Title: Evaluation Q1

Hi, I'm Dominic, and this is my evaluation question 1 for my AS Media Studies.
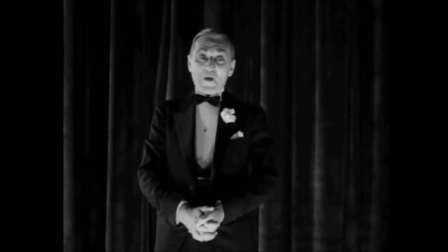8s
For my AS Media Studies, I had to construct an opening scene of a film which had to be from the horror genre.
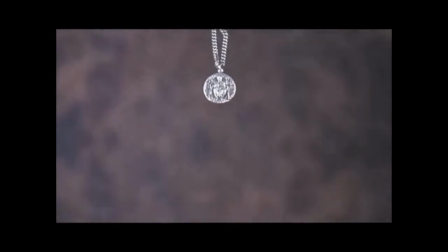15s
To make the best horror opening possible, I did some research on horror films.
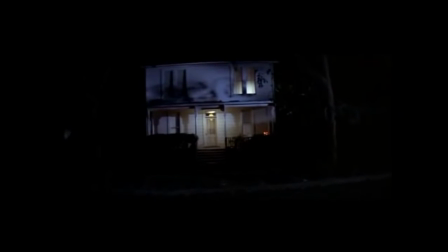19s
This included the history, subgenres, hybrid genres, the macro elements, which are gender, audience,
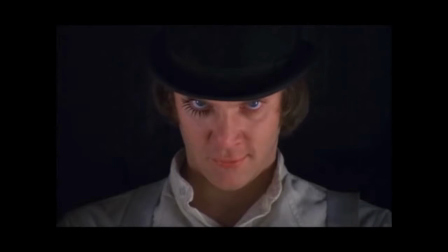26s
narrative and representations, and also the micro elements, which are mise-en-scène, sound, editing and camera work.
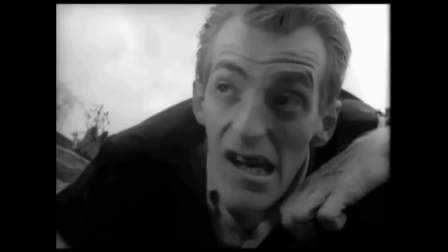35s
So then I took this research and spent a lot of time into evaluating the macro and micro elements in the first 2 to 3 minutes of openings of different horror films.
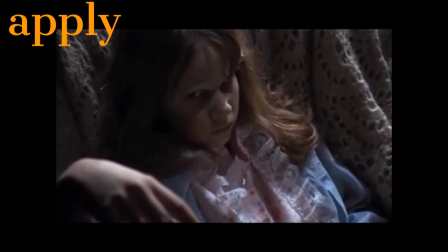45s
I then was able to apply these real media products to my own piece.
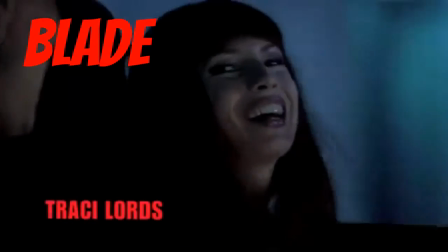54s
Firstly, I watched the opening of Blade. From this scene I got inspiration from the camera work.
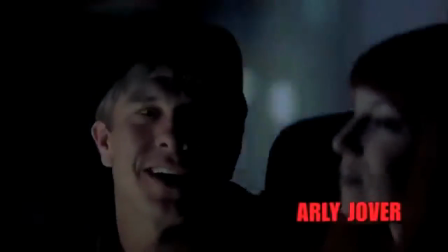60s
There was many different shots, such as a dolly shot, giving different perspectives on the location.
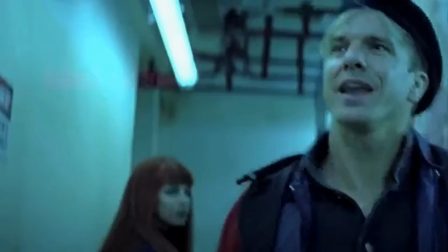66s
Also, tracking shots. This followed the character. Both these shots created tension and an unease to the film.
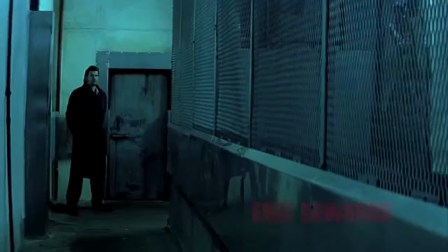73s
So I took note and used similar shots in my own piece to create the eerie suspense in the opening.
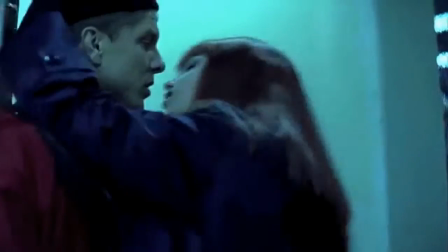79s
In addition, Blade consisted of good iconography of the horror genre.
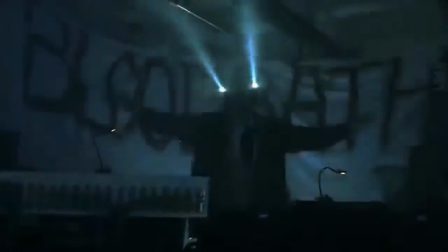85s
The setting was in a crowded room in a rave situation, or known as the bloodbath, which was important as it isolates the victim.
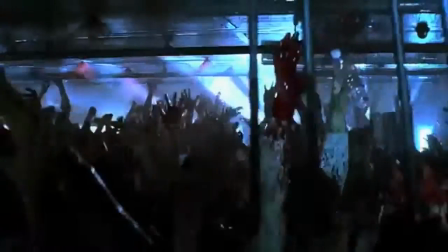94s
So in my opening, we used this idea and brainstormed around isolated locations.
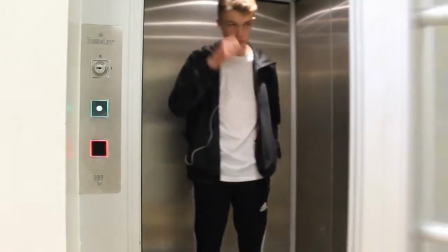100s
We ended up with an elevator. We found this good as it was different, as well as it being a lone location,
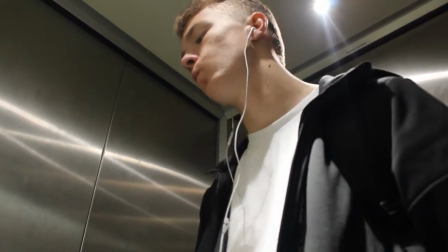108s
which was good as it isolated our victim as well as in the Blade where it isolated their victim.
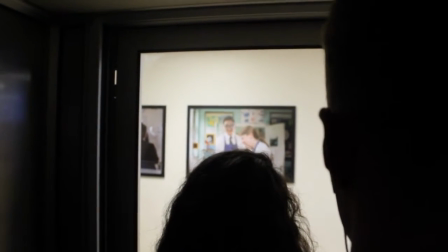116s
Elevators are also good for the stereotypical good horror setting, due to it being easy to make it completely black.
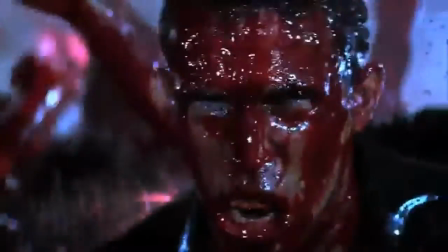123s
This is good as relating it to my research, it is more effective at making horror scarier,
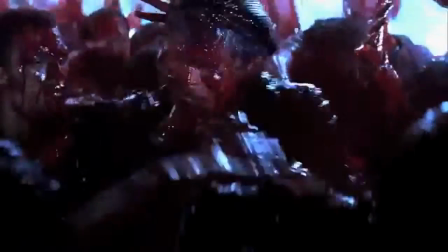129s
as though dark locations connote danger, which creates more suspense and builds that thought of the sense of the unknown,
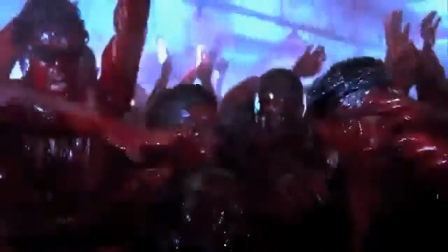137s
devil or paranormal character. This all links in with use of low-key lighting.
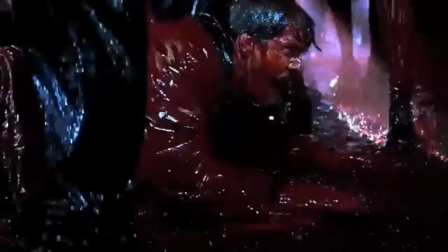144s
The rave music also played a part in the non-diegetic sound used in our opening.
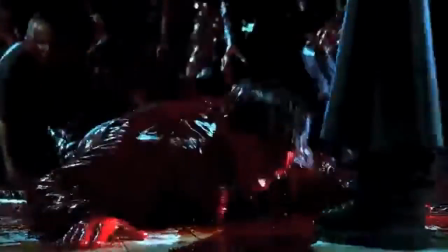150s
This is because it helps build suspense due to being it fast and loud.
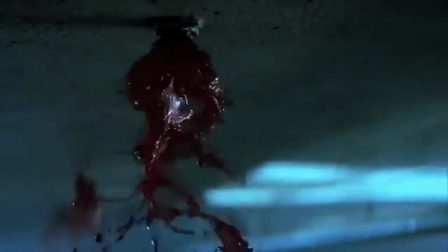154s
Therefore, we use non-diegetic sound of a song which gets faster and louder, creating suspense in our opening.
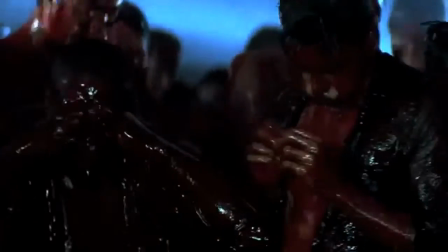162s
However, from Blade, we did not use the subgenre of horror. This is because it involves too much makeup and effects.
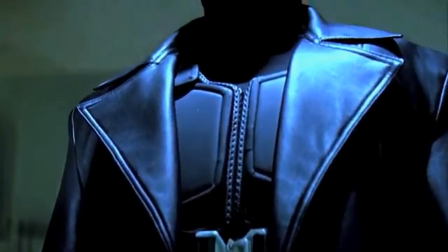169s
This is the blood and deaths. This is hard to execute and making it unrealistic.
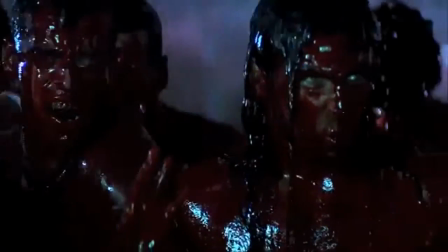175s
Therefore, we didn't use this slasher type subgenre of horror, as it would be unreal,
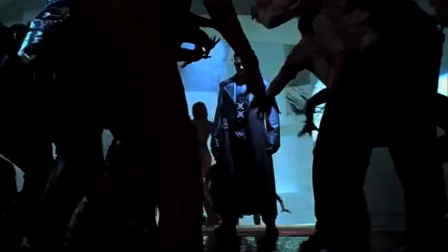180s
which leads to the audience being less scared, which is obviously not the aim of a horror film. Then moving on, I analysed the 1996 horror sensation, Scream.
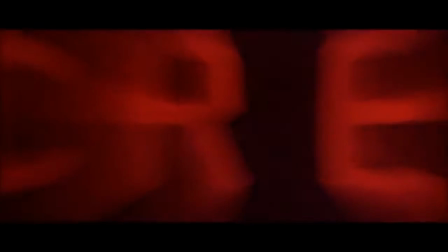191s
The opening of Scream was very iconic, as Drew Barrymore was the famous death at the start.
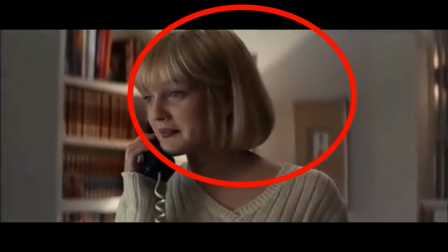197s
Drew Barrymore is famous from Charlie's Angels. This death was also famous due to Drew talking about horrors and portraying all the horror
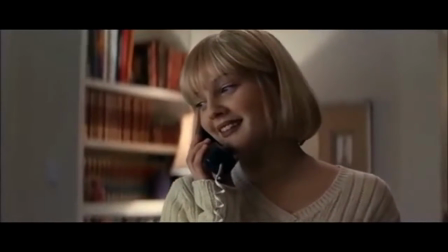205s
conventions without realising she was in the same situation as the generic slasher horror film genre.
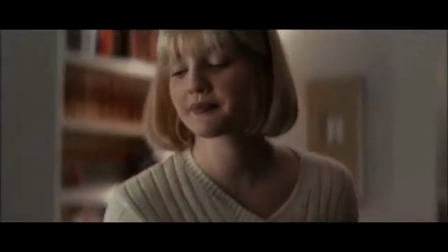211s
I found this very intriguing and wanted to use this idea as it helped create tension.
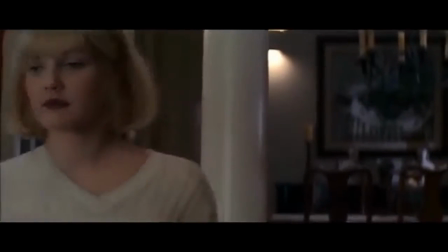217s
However, noticing this scene created suspense and tension through its dialogue, I had a change of mind.
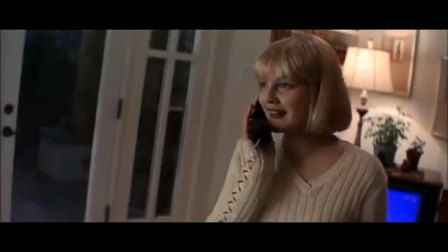222s
This is because I realised how hard it is again to execute the opening to look like a real media product when including dialogue.
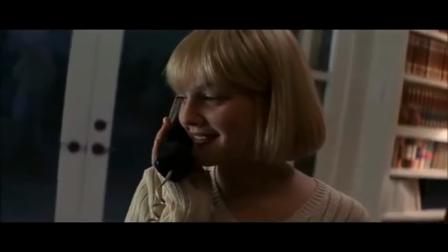230s
So although I didn't end up taking up this idea,
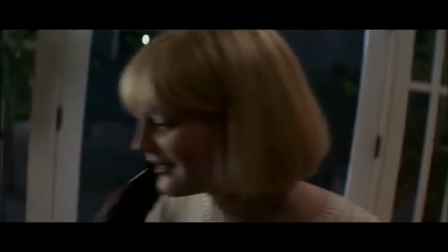233s
it awakened me to tell me that I didn't want dialogue or very little at all, because it would ruin the suspense in my own opening.
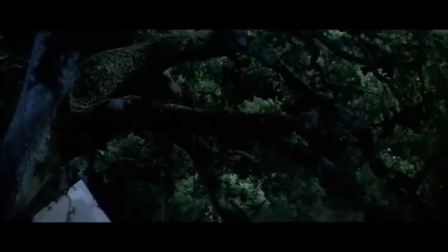242s
I would now create the suspense and tension in my own opening through non-diegetic sound.
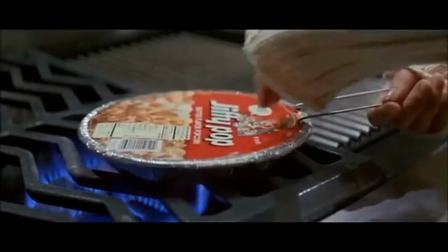250s
On the other hand, I gained many inspirations from this film, such as the mise-en-scene, specifically the costumes.
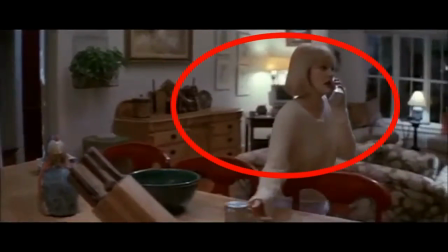258s
In Scream, the victim wears cream and white clothes, and in our opening, the victim wears a white top and has white cream shoes.
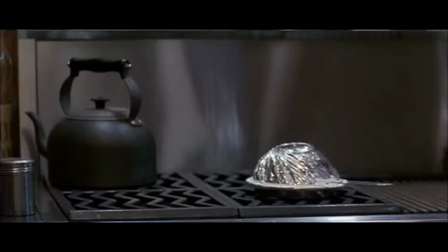265s
The reason for this is when I evaluated and analysed Scream, I pointed out the clothes was chosen on purpose,
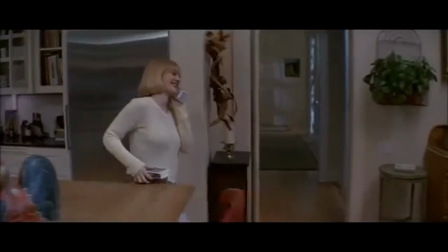272s
so that the victim had the stereotypical feature of innocence, because the colour white connotes purity.
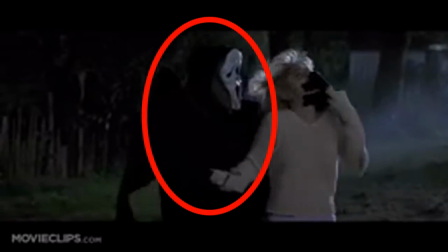280s
To add, Scream himself wore all black clothes, which then I gave our antagonist all black clothes.
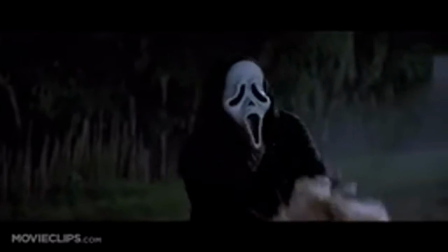286s
This was to portray the character as evil and the antagonist due to the colour black connotating evil, dark and death.
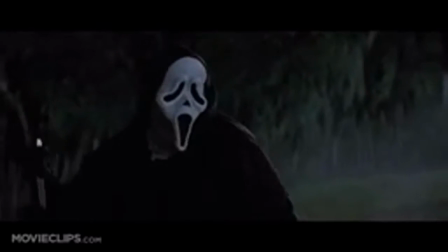295s
However, we did not use the slasher
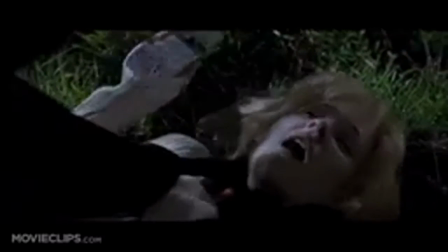299s
subgenre idea again, as well as a stereotype of the victim being female and the antagonist being male.
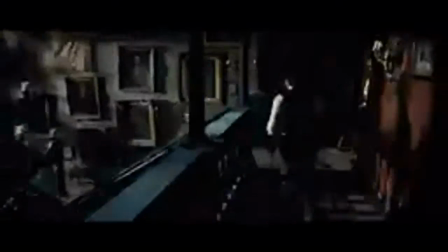309s
This then leads on to the third film that took influence on our opening, The Woman in Black.
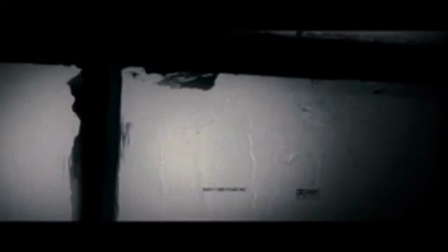315s
As I mentioned, we did not use the stereotypes or character roles in horror films and went against the conventions.
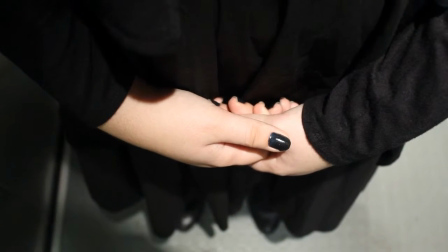321s
I got this influence of using a female antagonist from the film The Woman in Black.
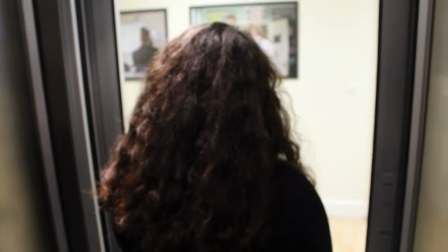327s
The reason I took inspiration from this idea because our subgenres of horror films are the same, the paranormal idea.
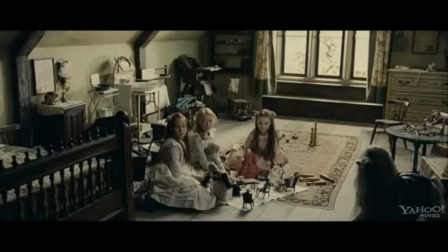336s
Women therefore can be as scary or even scarier in this type of horror, as they do not have to be intimidating or big or strong.
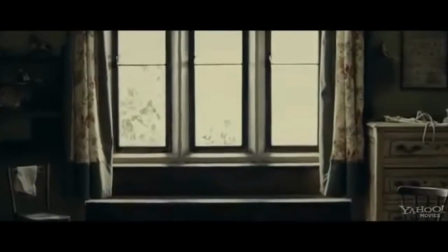342s
They just have to have unrevealed identities and look possessed with a creepy sense to them.
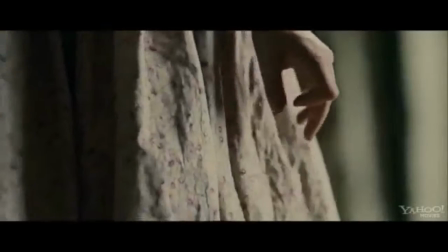349s
I then took aboard this as casting was easier and portraying a evil possessed look was more successful to carry out,
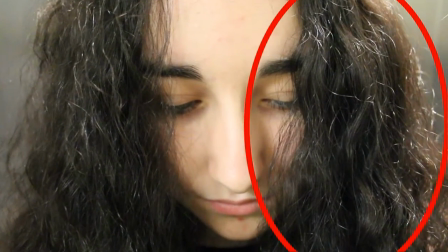357s
as you could use ideas such as placing the hair over the face to add to the possessed behaviour.
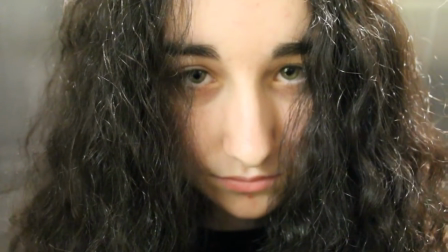364s
We then took up the idea that our antagonist needed a trait of how she possesses her victims.
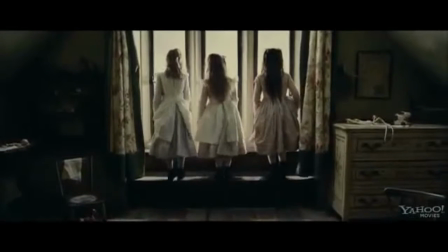370s
The Woman in Black inspired me to come up with the idea of something deep inside that blacks out the soul and body of the victim.
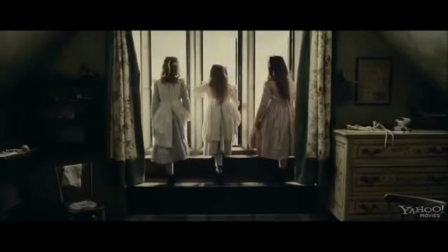378s
This generated the idea that the Woman in Black can possess the victim with a look,
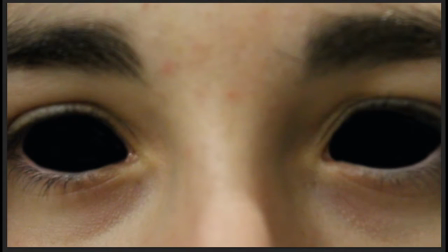384s
which rolled onto the idea of our antagonist's eyes turning black, as well as anything she wants within range.
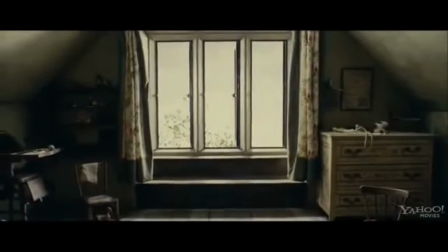390s
Hence leading to our title, Blackout. This supported my research as I evaluated how black and also red is used mostly in horror due to them connoting death and evil.
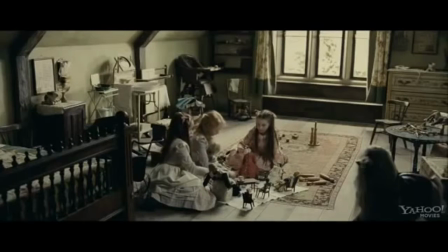403s
Therefore, the title for our opening, in theory, suits the horror genre. The last inspiration we took from The Woman in Black was the credits.
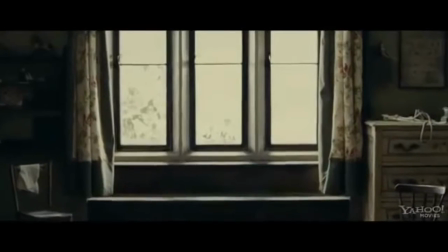414s
This is because our title has black within it and so does The Woman in Black.
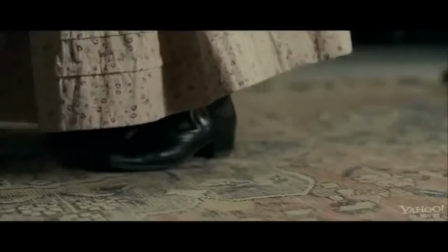418s
So it made sense our titles were black, just like the titles were black for The Woman in Black.
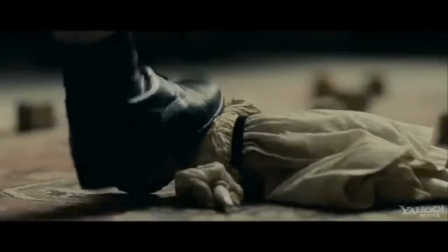425s
This also links into the setting, the narrative, because black represents death and darkness.
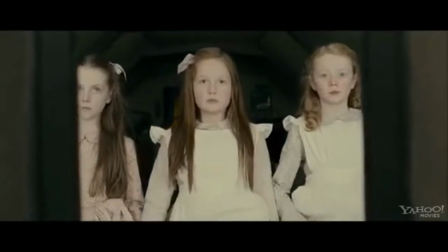432s
Therefore, the audience knows it's a horror film from the titles, such as funky titles would be used for a comedy. Blackout titles are used for a horror.
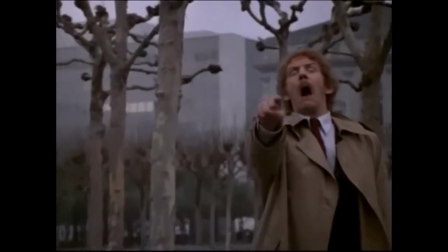444s
Finally, using my research on different theories, our opening applies to the uses and gratifications theory.
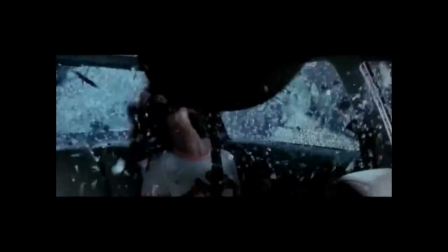450s
This is because the audience uses the opening and gratifies this media in ways such as escapism.
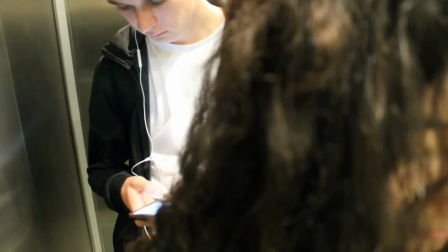457s
Our opening would be used as escapism because it's paranormal, which is mainly viewed as something that does not exist.
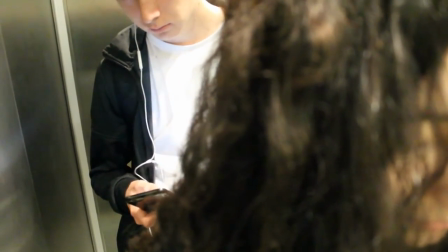465s
Therefore, this is escapism for the audience because they are watching the media to escape from life and reality.
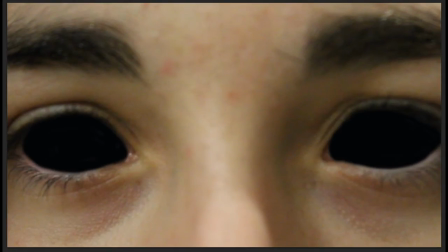472s
The main part of the opening that would be escapism is the blacked out eyes, as they represent possessed and abnormal features.